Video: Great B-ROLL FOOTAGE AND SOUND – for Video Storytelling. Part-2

The alternative to a wide angle lens is a telephoto lens in other words your subject is far away but you're bringing it close so again get close so you might not be this close because obviously telephoto lens you're magnifying the image but what I'm saying is fill the frame make it rich again
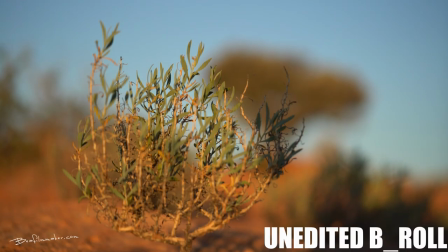11:41 using large apertures mean that you can separate the focus where your subject matter is
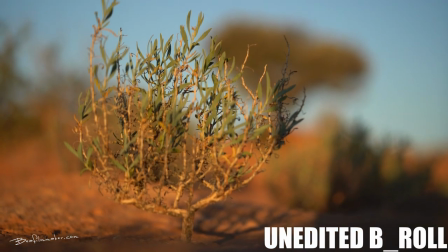11:48 in focus and the background is out of focus the effect of that on your audience is
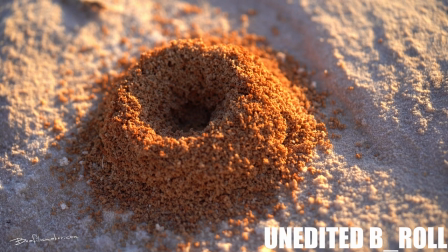11:53 that your audience homes in on a very simple
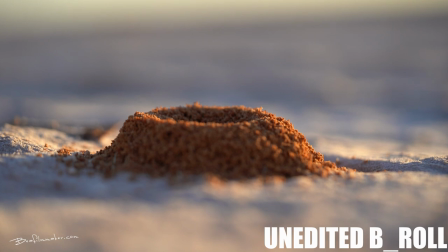11:59 image because if you think about a wide image there's lots of data so
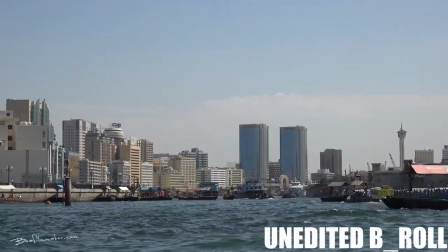12:06 what does your audience focus on nothing specific nothing
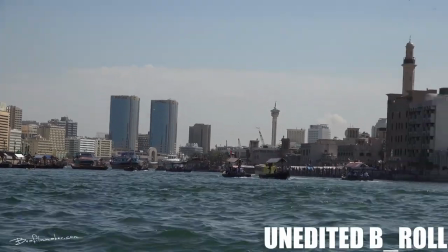12:11 specific the moment you want your audience to focus on and see something specific you've got to get in close and the best way of getting in close wide angle zoom getting in very very close and opening the lens up so the background is out
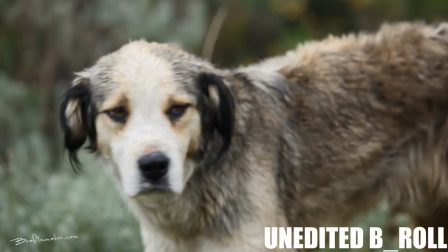12:27 of focus or a telephoto lens you don't have to get as physically close to the subject
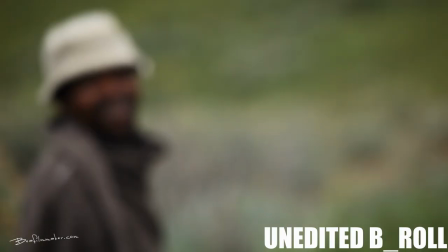12:32 but still do the same thing fill the frame using wide apertures and again
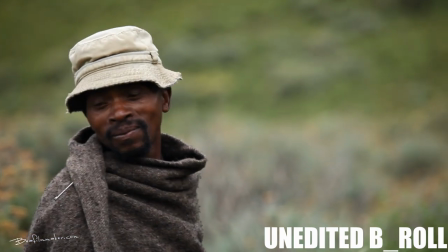12:37 you can as a filmmaker decide on what you want your
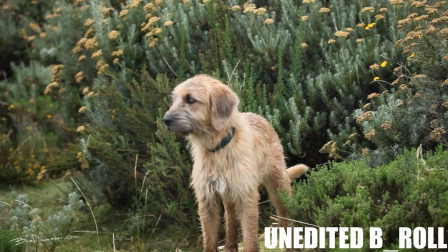12:43 audience to see and they will see that specific thing and nothing else
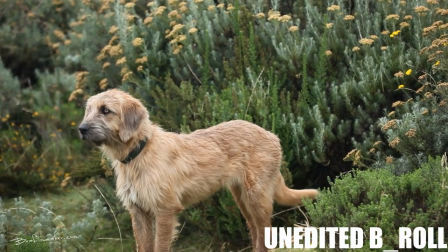12:48 and that is the beauty of this shooting b-roll with this kind of camera in the
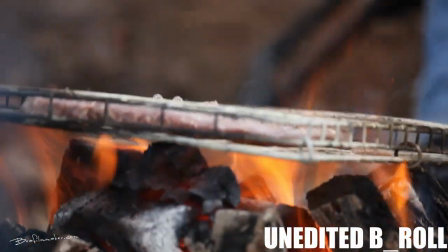12:53 previous scene you saw the opening I was using there a Canon 5d
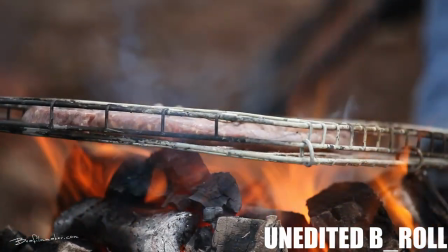12:58 mark 2 that was filmed in 2012
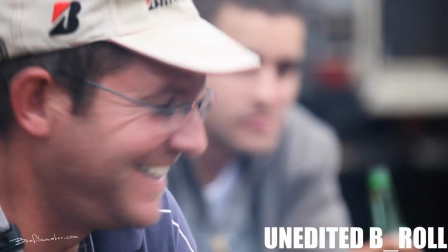13:02 that particular scene and I was using the standard lens which is a rather nice
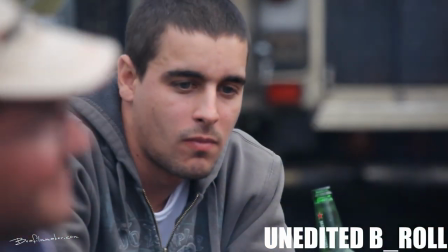13:08 was a 24 to 105 f4 if I remember correctly and when it's zoomed in it gave a reasonable
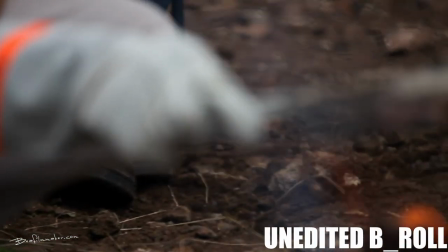13:18 and I opened it up all the way to f4 and it gave a nice look a really nice look to those
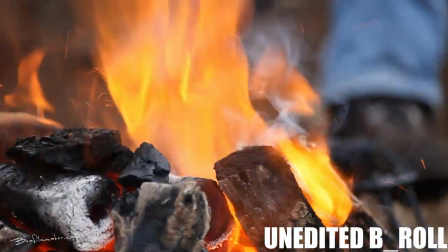13:25 scenes so I'm not using very highly specialized equipment I'm just using good equipment
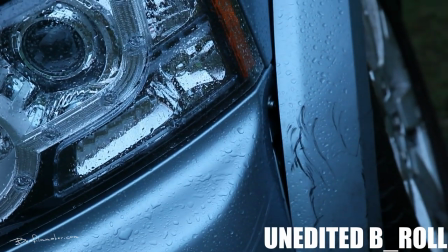13:32 but I am just taking advantage of the wide aperture
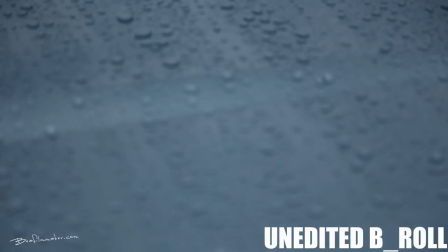13:38 and getting in close to my subjects thank
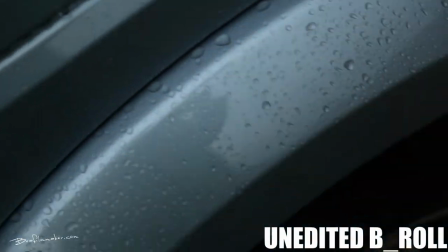13:46 you for watching the next video in this series on the final one on this mini series about b-roll I'm going to again
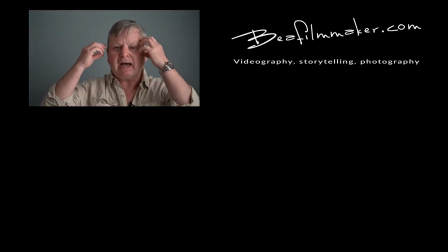13:53 show you how to apply your mind when out there filming how do you find the b-roll what do you do to actually you know your eyes are scanning around you're looking for
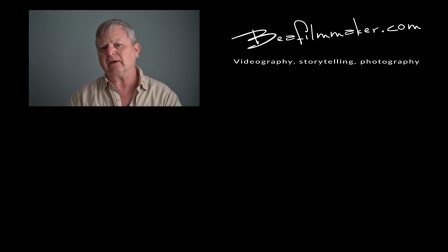14:08 that detail that I've spoken of how do you go about doing that join me next time